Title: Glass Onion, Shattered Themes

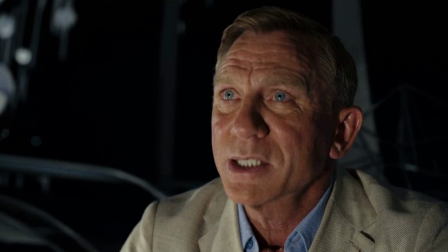49:37 I would give the film credit for this little twist, except I can't think of a reason why Blanc would do it.
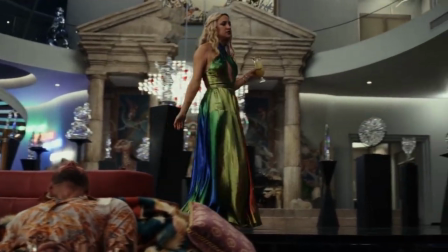49:44 In fact, as we soon see, ruining the murder mystery makes everyone want to leave the island right away,
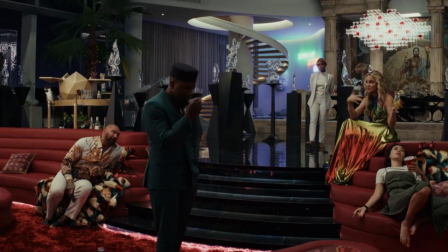49:52 taking any opportunity to discover Andy's murderer along with them.
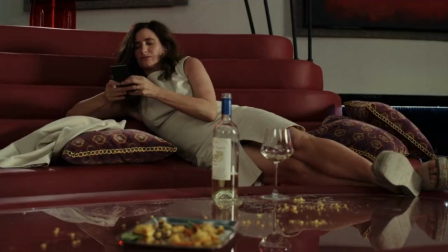49:57 Well, I'm out of here. Tomorrow morning, gone. Well, I hate saying this in any context, but I'm with Duke.
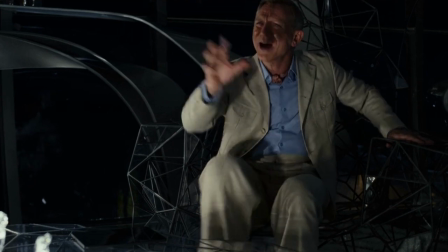50:05 We should probably go too. I don't think that's what you want to happen, Blonky boy.
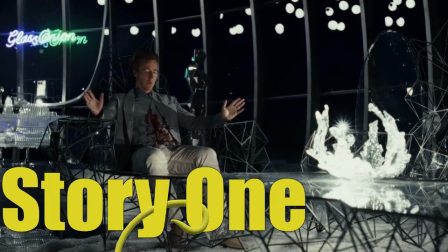50:12 Also, this conversation takes place in Story 1. The audience doesn't know what Blanc is talking about.
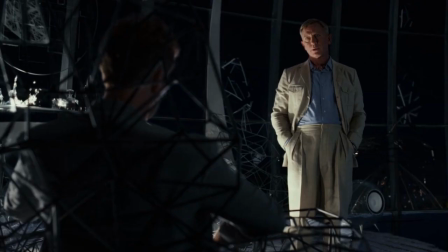50:20 This information would appear to come out of bloody nowhere,
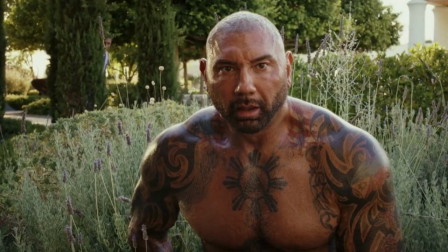50:24 and even the part about Duke knowing what Miles did would be an incorrect interpretation based on a re-edited scene.
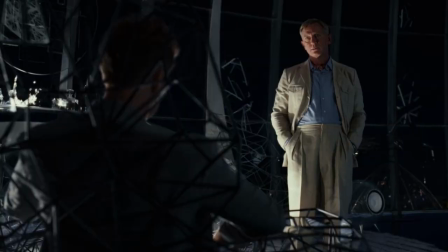50:31 I'm not sure if this is meant to make Blanc look smarter than the audience thinks he is, if this is meant to make people who remember what he said have an aha moment later during Story 2,
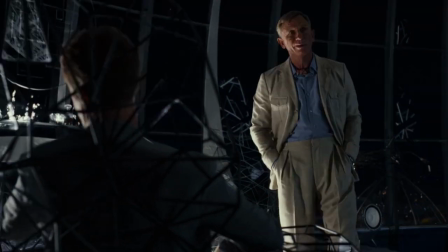50:44 or for people who re-watch the film to hear this and have a different aha moment.
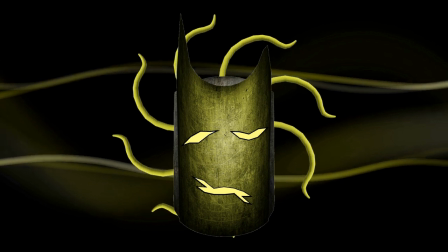50:50 Whatever the reason, all I get is annoyed.
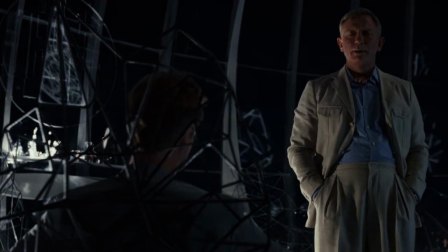50:54 Annoyed for Blanc having information I don't at this point in the film.
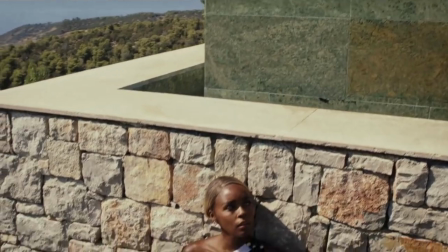50:59 Annoyed when I find out later how he knows all this.
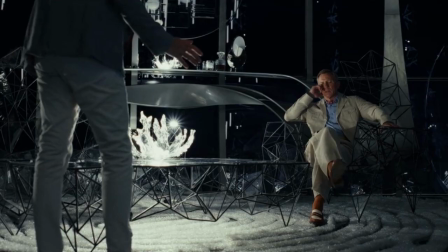51:04 Annoyed because it's presented like a clever move, but has an incredibly negative effect.
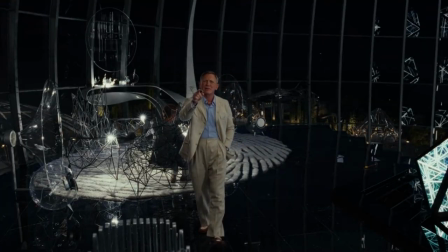51:10 Bloody hell, film. Blanc then notices a napkin Miles has framed behind his desk,
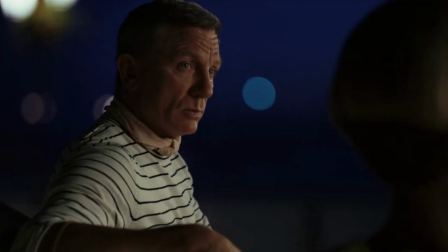51:17 a forgery that is shown during the reading of Andy's notes, something Blanc would know at this point.
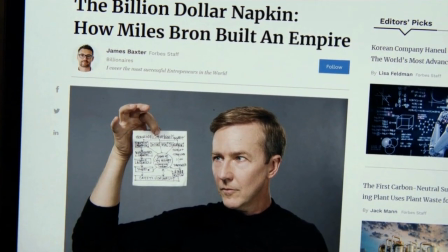51:24 Right after the verdict, Miles suddenly found the napkin written in his handwriting and did all those interviews about it.
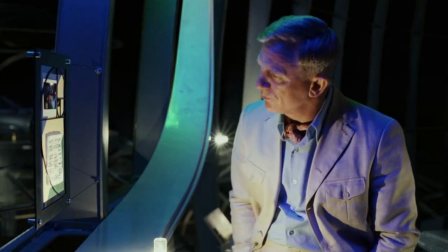51:31 I sketched out the original idea for Alpha on a cocktail napkin and I showed it to Andy one night.
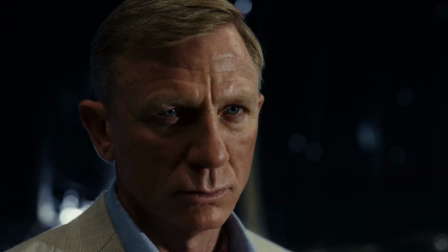51:36 Liar!
This small section of the film is both well made and horribly made, depending on how you look at it.
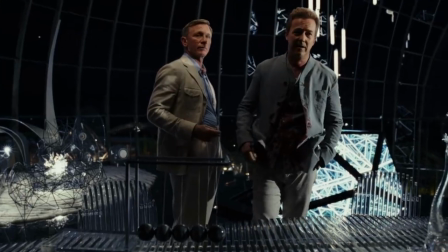51:45 Andy.
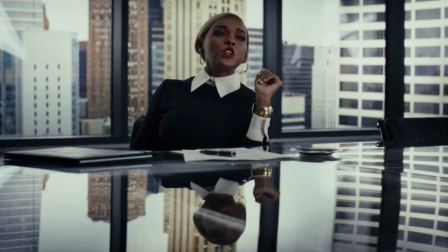51:47 Miles, sounding sorrowful, is meant to show how sad he is that things aren't like they used to be.
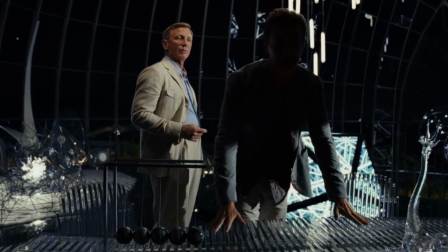51:54 In retrospect, this time properly, this may also mean something else, but we'll have to leave that till later.
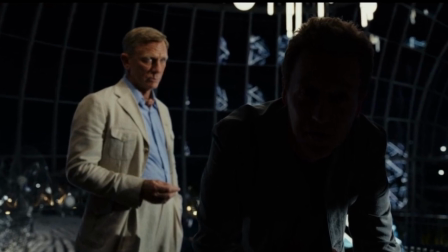52:02 I'm also wondering if the lighting dynamic here is meant to represent good and evil,
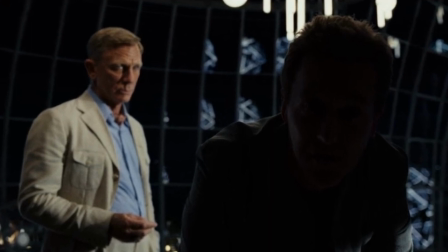52:09 right and wrong, another subtle hint as to what's to come.
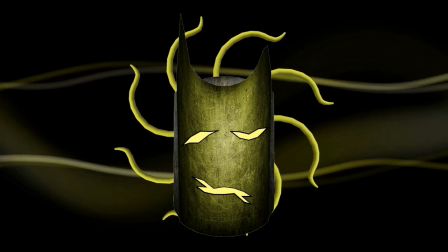52:14 The problem is I don't want to give this film the benefit of the doubt, given what we've already seen.
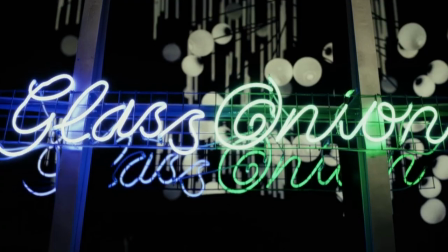52:22 I do like the humanization of Miles as he whines sorrowfully about the past and the present.
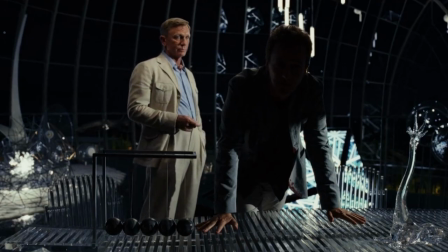52:30 Andy used to tell me the truth. Nobody does that now.
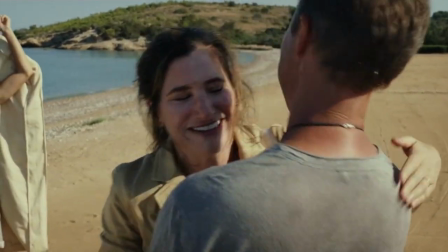52:33 It's all just fake smiles and agendas and people wanting what they think they're owed,
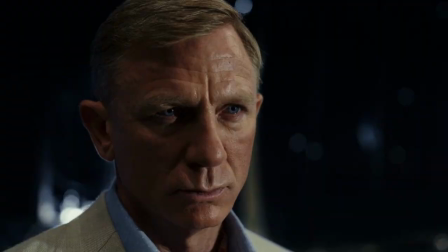52:40 hating you when you don't give it to them because that's what you're there for.
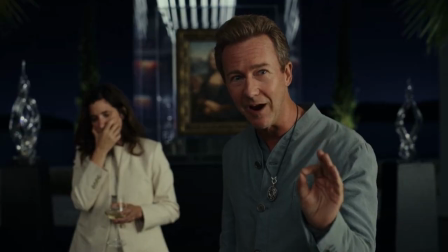52:46 It gives an otherwise cartoonishly, ridiculously rich guy character a bit of depth and relatability.
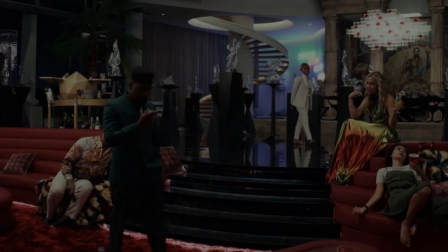52:54 Dewdrops in the desert and all that. The next scene I honestly think was meant to be in Story 2.
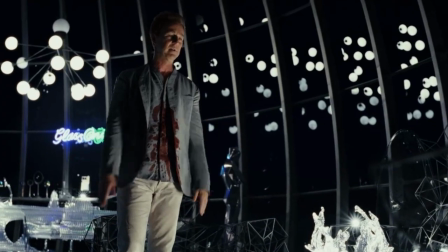53:03 It appears to take place at the same time as the Miles Blanc conversation and focuses on what happens with Helen,
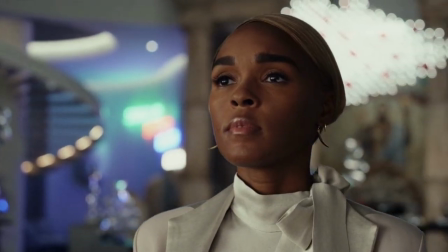53:11 which is something the film doesn't do until Story 2.
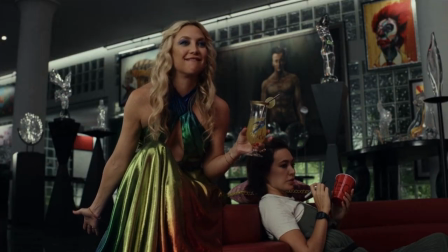53:15 The Disruptors discuss whether they want to stay on the island for the weekend or not, and Helen takes the opportunity to cause an argument.
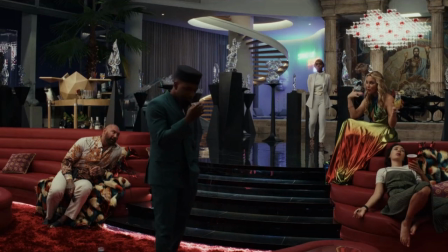53:24 Miserable in paradise. We've all earned this. Yes, you have.
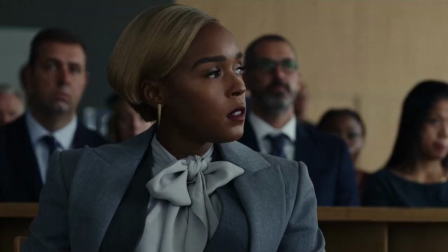53:28 There's a line here which, given Story 2 context, jumps out at me.
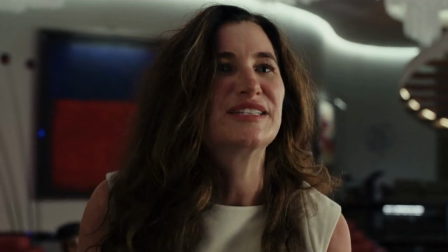53:34 You made money off of Alpha all those years. You did fine. You got yours.
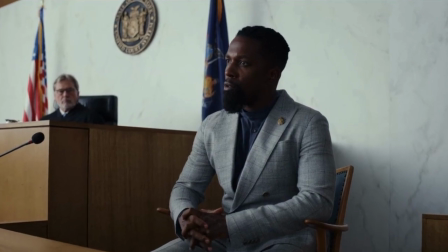53:38 The Disruptors know Andy got everything taken from her in the court case, so this line doesn't make any sense.